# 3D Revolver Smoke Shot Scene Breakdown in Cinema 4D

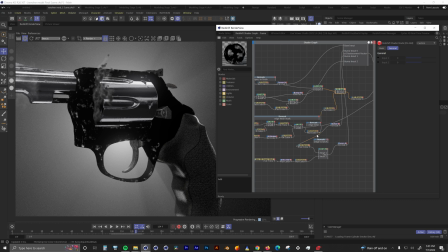12:38 Now that edge map is multiplied with the overall roughness map from before and then sent into the roughness channel.
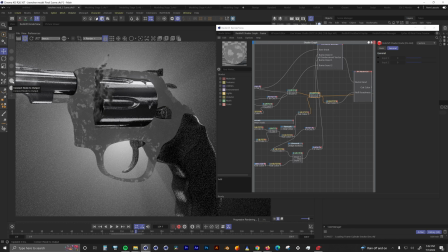The bump map blender are those same roughness maps from before but sent into bump nodes. From here I can control how much of each bump map I want. And finally we have the finished material for the frame.
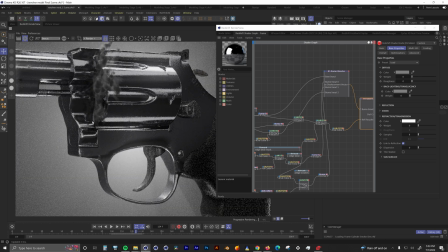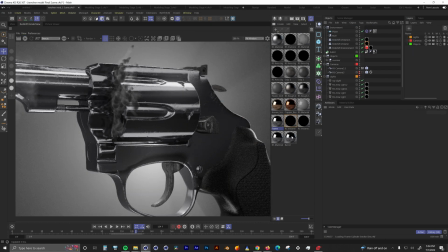13:05 The barrel is based off the same material so I won't go over it all again but I wanted to show you some differences.
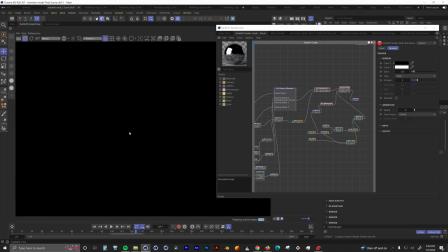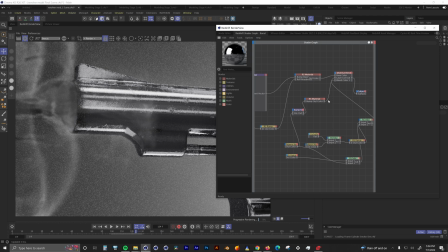13:18 I added a material blender to give the front of the barrel a dirty, burnt look. It starts with this ramp node set to vertical and adjusted so only the very front of the barrel is white.
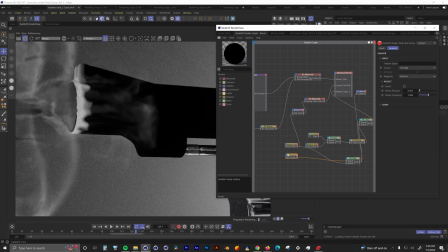13:29 I added some noise to make the transition rougher. I also used a curvature map multiplied with a noise node to make a map for some of the concave areas. This is used as a mask for the burnt material, which is just rough, diffused, dark material.
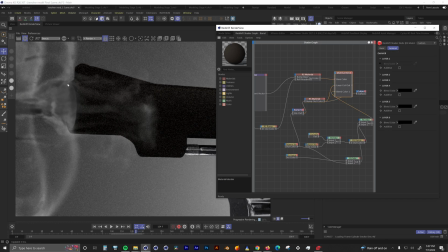13:49 The main material from before and this burnt material are piped into the material blender
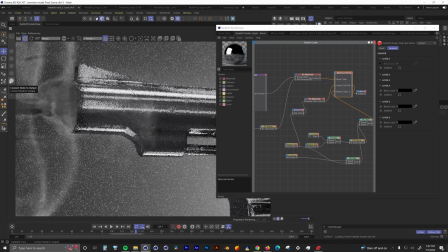13:53 and that edge mask from before is piped into the blend color to make the final material for the barrel. The last little bit I wanted to go over was the grip material. The grip is made up of two different materials.
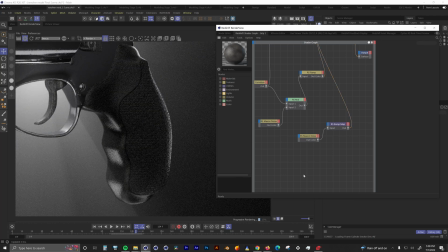14:05 One is applied through a polygon selection. The main grip material starts with a plastic preset. I have a curvature node selecting some convex areas of the grip. That is multiplied with the noise node to give me a bit of a mask to add wear.
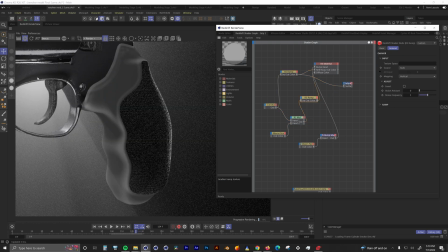14:27 That is sent through a ramp node to tint it and then sent to the diffuse color channel. The curvature is also sent through another ramp node to control it a little bit more and then sent into the roughness channel.
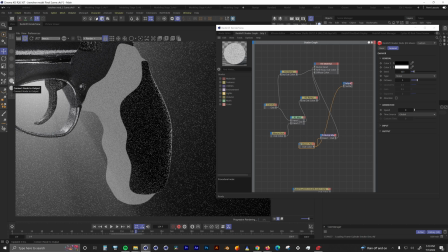14:42 I also just have a little bit of noise sent into the bump channel. And with that we have our main grip material.
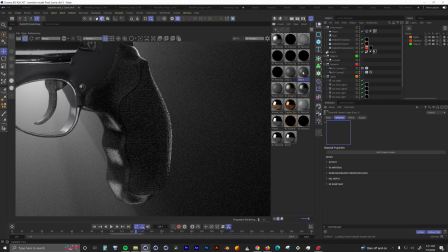14:53 The last part of this is a similar material, but without the wear maps.
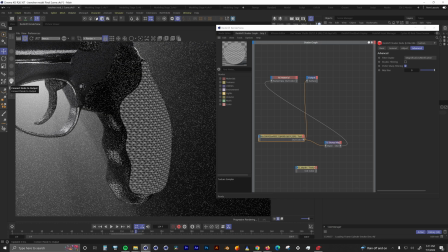14:59 It is just the grip material sent into a bump map to make it look like it has some texture to it.
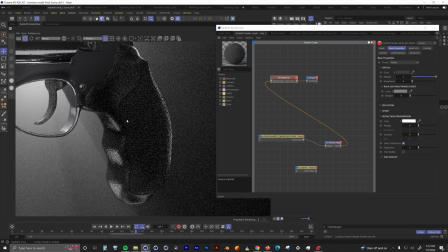15:05 And now check out how nice it all looks together. And with that, we broke down all the important elements in this scene.
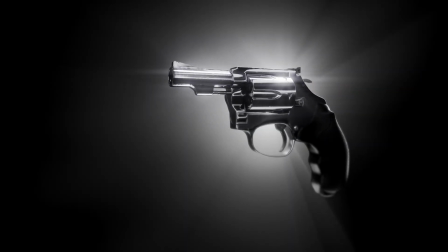15:13 We went over all the stages I went through for the modeling process. We went over how the smoke was simulated.
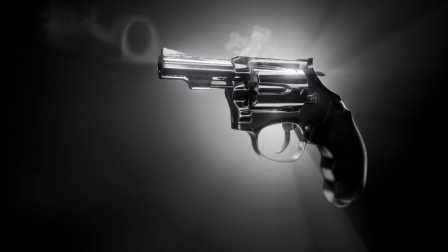15:19 We went over the lighting for the smoke and the environment. and we talked about the materials for the smoke and the revolver.